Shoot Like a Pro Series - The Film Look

Hi, I'm Chuck Fishbein and welcome to Shoot Like a Pro. So just what is the film look?
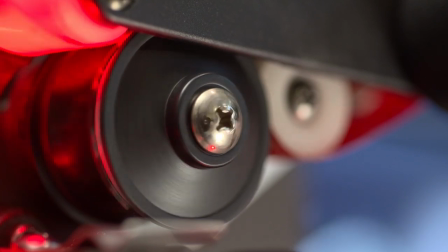(0:28)
The term is constantly referred to when discussing cameras, lenses, lighting, and a great deal of accessories.
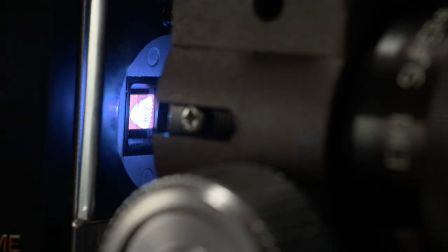(0:35)
But what is it? And why is it so sought after? And why do we call ourselves filmmakers when we're working in video? In the not-too-distant past, it was much easier to obtain the film look. you just used film.
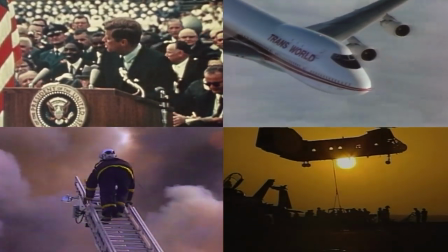(0:48)
Everybody did. The nightly news, commercials, the corporate interview, and if your mom or dad wasn't shooting with it,
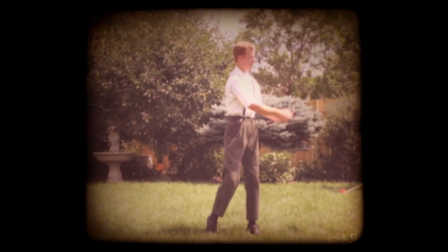(0:55)
they were sitting on the living room floor watching the film look your grandparents created.
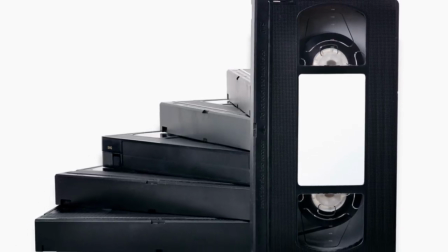(1:00)
When video became available to the masses in the late 70s, the resolution was fairly poor.
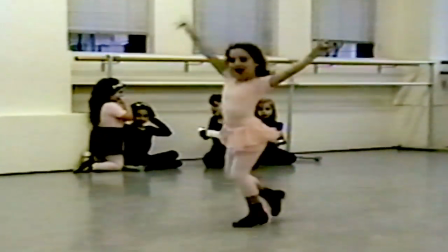(1:05)
Its range was anything but dynamic. But it was much less expensive than film and was quickly embraced. Of course, one part of the film look is the film film itself.
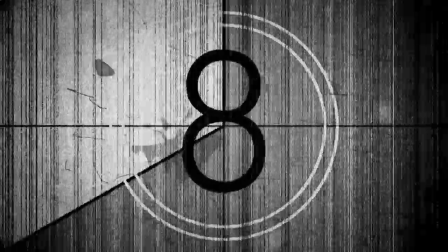(1:16)
Film has both a texture and a grain, and allows for a wide range of exposure to be recorded on each frame. Yet, there are several techniques that will bring you very close to film when using video.
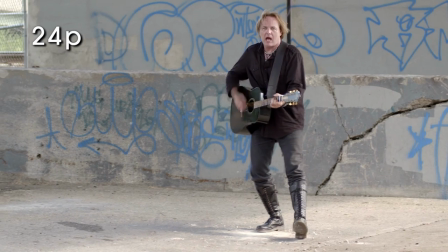(1:30)
Shooting progressively, regardless of frame rate, has a more inherently cinematic look than shooting interlaced.
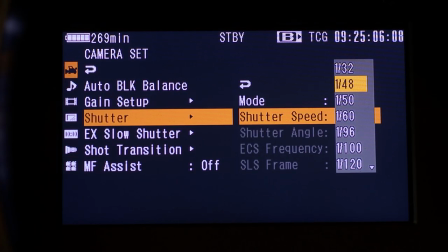(1:36)
Setting your camera to 24p and maintaining a shutter speed of a 48th or a 60th will closely mimic the frame rate of a motion picture camera.
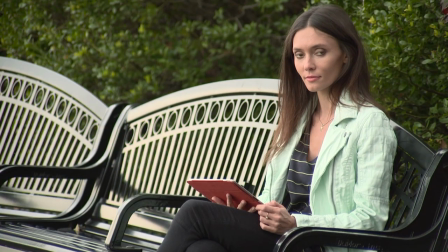(1:45)
This is a good place to start. The slower shutter speeds will allow moving subjects to have a slight blur, which will be interpreted by your brain as motion, not fuzzy images.
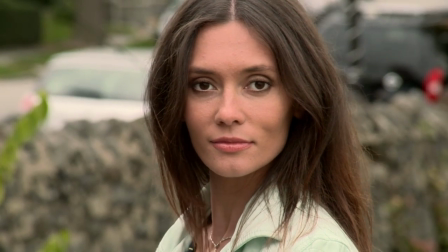(1:55)
If you're working outdoors in bright light,
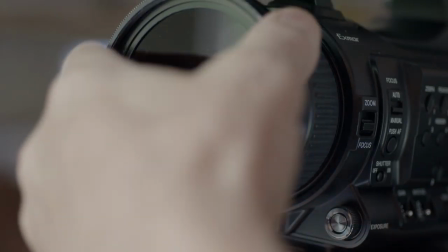(1:58)
use the camera's built-in neutral density filters or add an ND filter to your lens or matte box to help lower the light level, which will allow you to use slower shutter speeds. Gamma helps control the contrast and dynamic range of a scene.
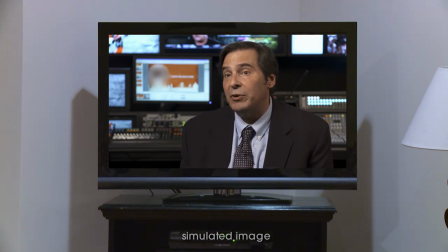(2:12)
When you're watching the news on television, you are seeing an image that is fully saturated with color, solid blacks, and maximum detail.
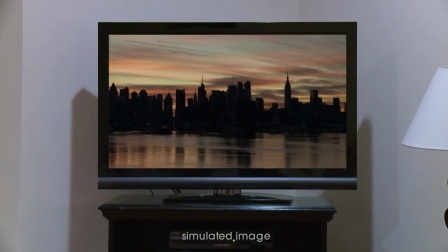(2:20)
Compare this to watching a film on the same television, and you'll see that the colors are generally more muted, the contrast is much softer, and the range of light to dark is much wider.
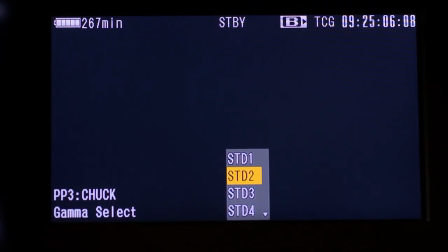(2:31)
Some of Sony's cameras have cine gammas in their profiles or, like the EX1 and EX3, have different degrees of standard or cine gammas.
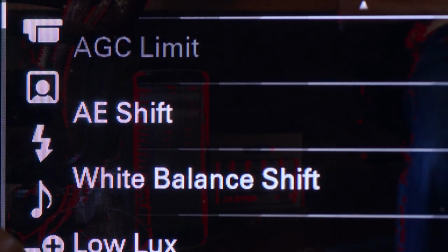(2:41)
Other cameras, such as the NX30 or FS100, have cinema tone settings that will in part achieve a similar effect. This is a subject that deserves its own tutorial, and I'll be discussing this in depth in future videos. But for now, go ahead and explore these settings on your own and note how each setting affects your final image.
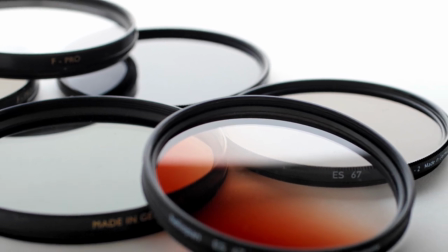(3:00)
There are also filters available that can help manage the look and feel of your final image.
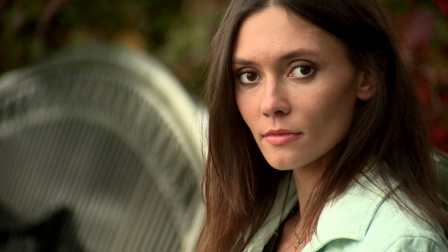(3:05)
Low-con filters will lower the contrast of an image without reducing its sharpness.
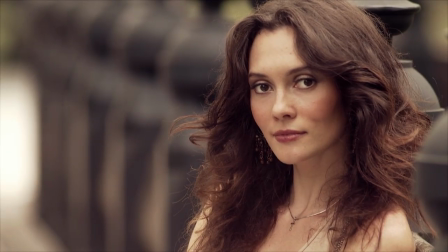(3:11)
Warming and cooling filters will add subtle shifts in the mood of a scene.
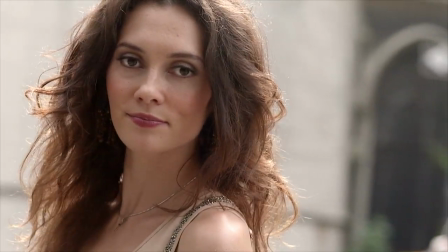(3:18)
Slight diffusion filters can soften a scene, helping to create an emotional response.
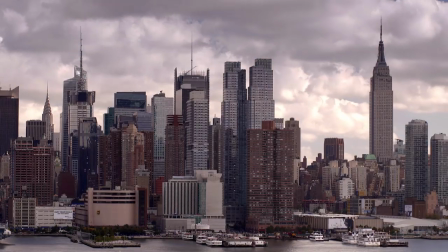(3:23)
And graduated ND filters will aid in balancing the difference in exposure between your foreground and sky.
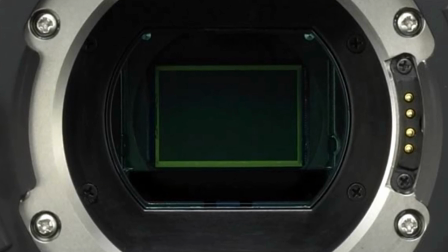(3:30)
Next is depth of field. Depth of field is affected by both the size of your camera sensor and the aperture or iris of your lens. Larger sensors like those in the f3 and the FS700 will provide a much narrower depth of focus,
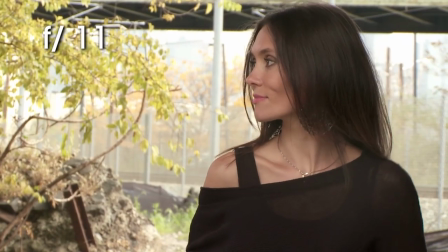(3:46)
especially when the lens is used at its widest opening. The more you close down your lens, the more objects will be in focus in your foreground and background. It may be more difficult to obtain a soft background in cameras with smaller sensors that lack ND filters.
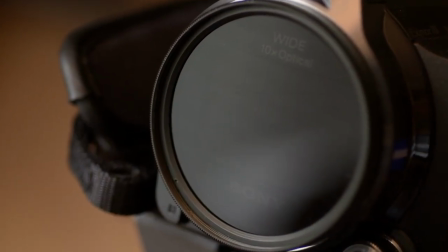(4:02)
This could easily be compensated for by adding an external ND filter and
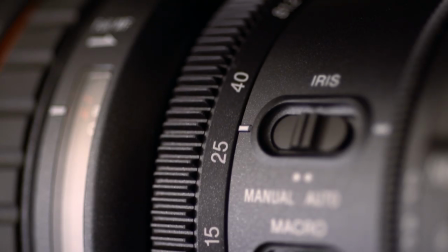(4:07)
or backing up from your subject a bit while using the telephoto end of your lens. Of course, the decision whether to use shallow or deep focus is yours and should be decided by the mood of your film, not by the type of gear you're using. The movement of the camera is also important to creating a successful film look. Although terrific film shots come from a static camera mounted on a tripod, often the use of camera movement can make the viewer feel like part of the action and add emotion to an otherwise ordinary scene.
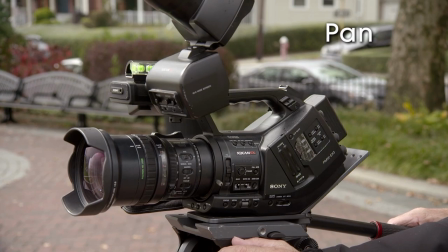(4:40)
The basic moves like pans and tilts can be achieved using your tripod.
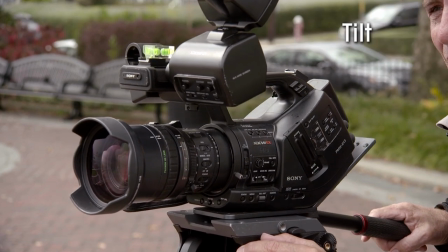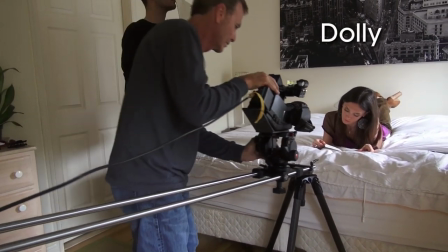(4:54)
A dolly shot is used to move the camera in, towards, and back away from your subject, adding drama, intensity, or even comedy.
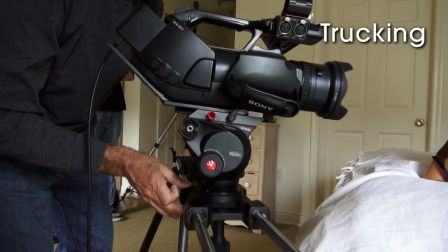(5:03)
The same move from side to side is often called trucking.
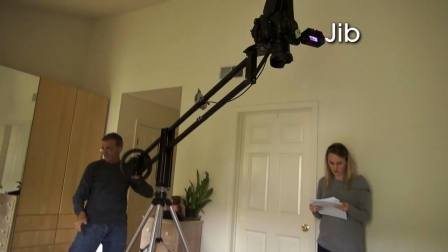(5:11)
Jib shots, also known as boom or crane shots can elevate the camera from ground level to high up in seconds.
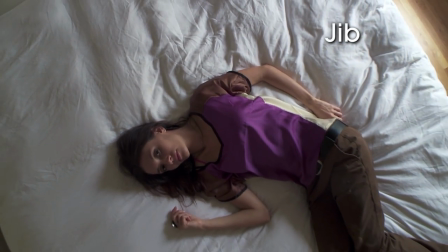(5:18)
The effect can be quite dramatic.
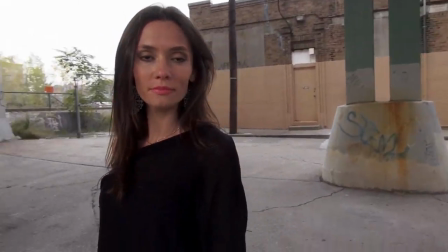(5:23)
A stabilizer will help your camera glide fluidly through a shot, making it seem like a participant in the film. Stabilizers come in all shapes and sizes. Some are as simple as a t-shaped rig and others, like the fig rig, are round,
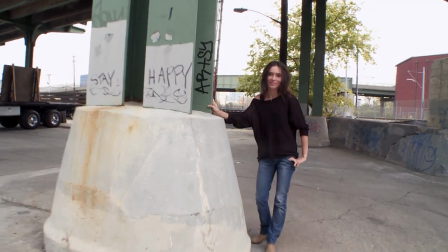(5:39)
while yet others incorporate vests and an array of springs, gimbals, and weights to balance your camera.
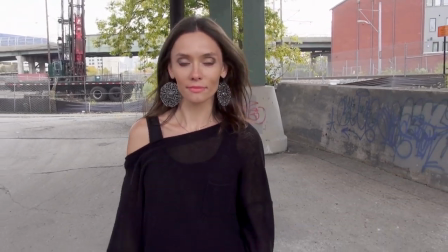(5:45)
Available in sizes and budgets to suit almost any camera or production, a stabilizer will add significant production value to your project.
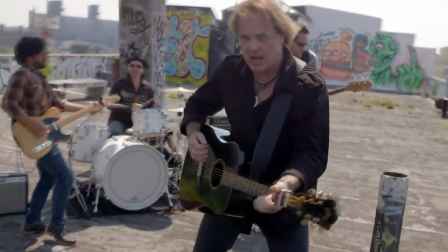(5:54)
Finally, one of the most basic ways to involve your camera in the scene is to hand hold it or to use a shoulder support.
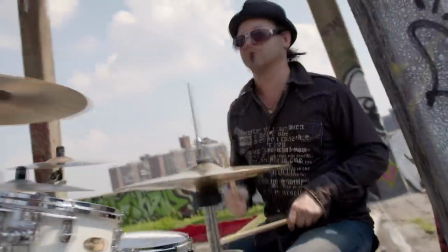(6:00)
Then you have freedom to move anywhere within the scene.
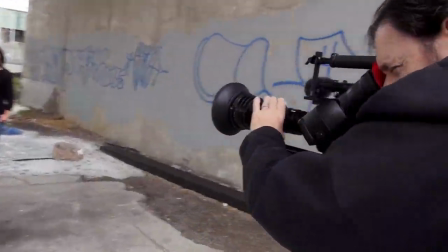(6:04)
Any one of these techniques will eventually become tiresome on your screen, so use them when they're most appropriate. One of the best ways to learn how to use these tools and techniques is simply watch your favorite movies. There's a fortune in movie making education available on your home TV. Notice all the subtle and sometimes not so subtle moves that are an integral part of the film look. Use that as a guide and then create a look of your own. If you have any additional questions or comments, contact me at this address and I'll do my best to answer them. Until then, I'm Chuck Fishbein, keep shooting. Thank you.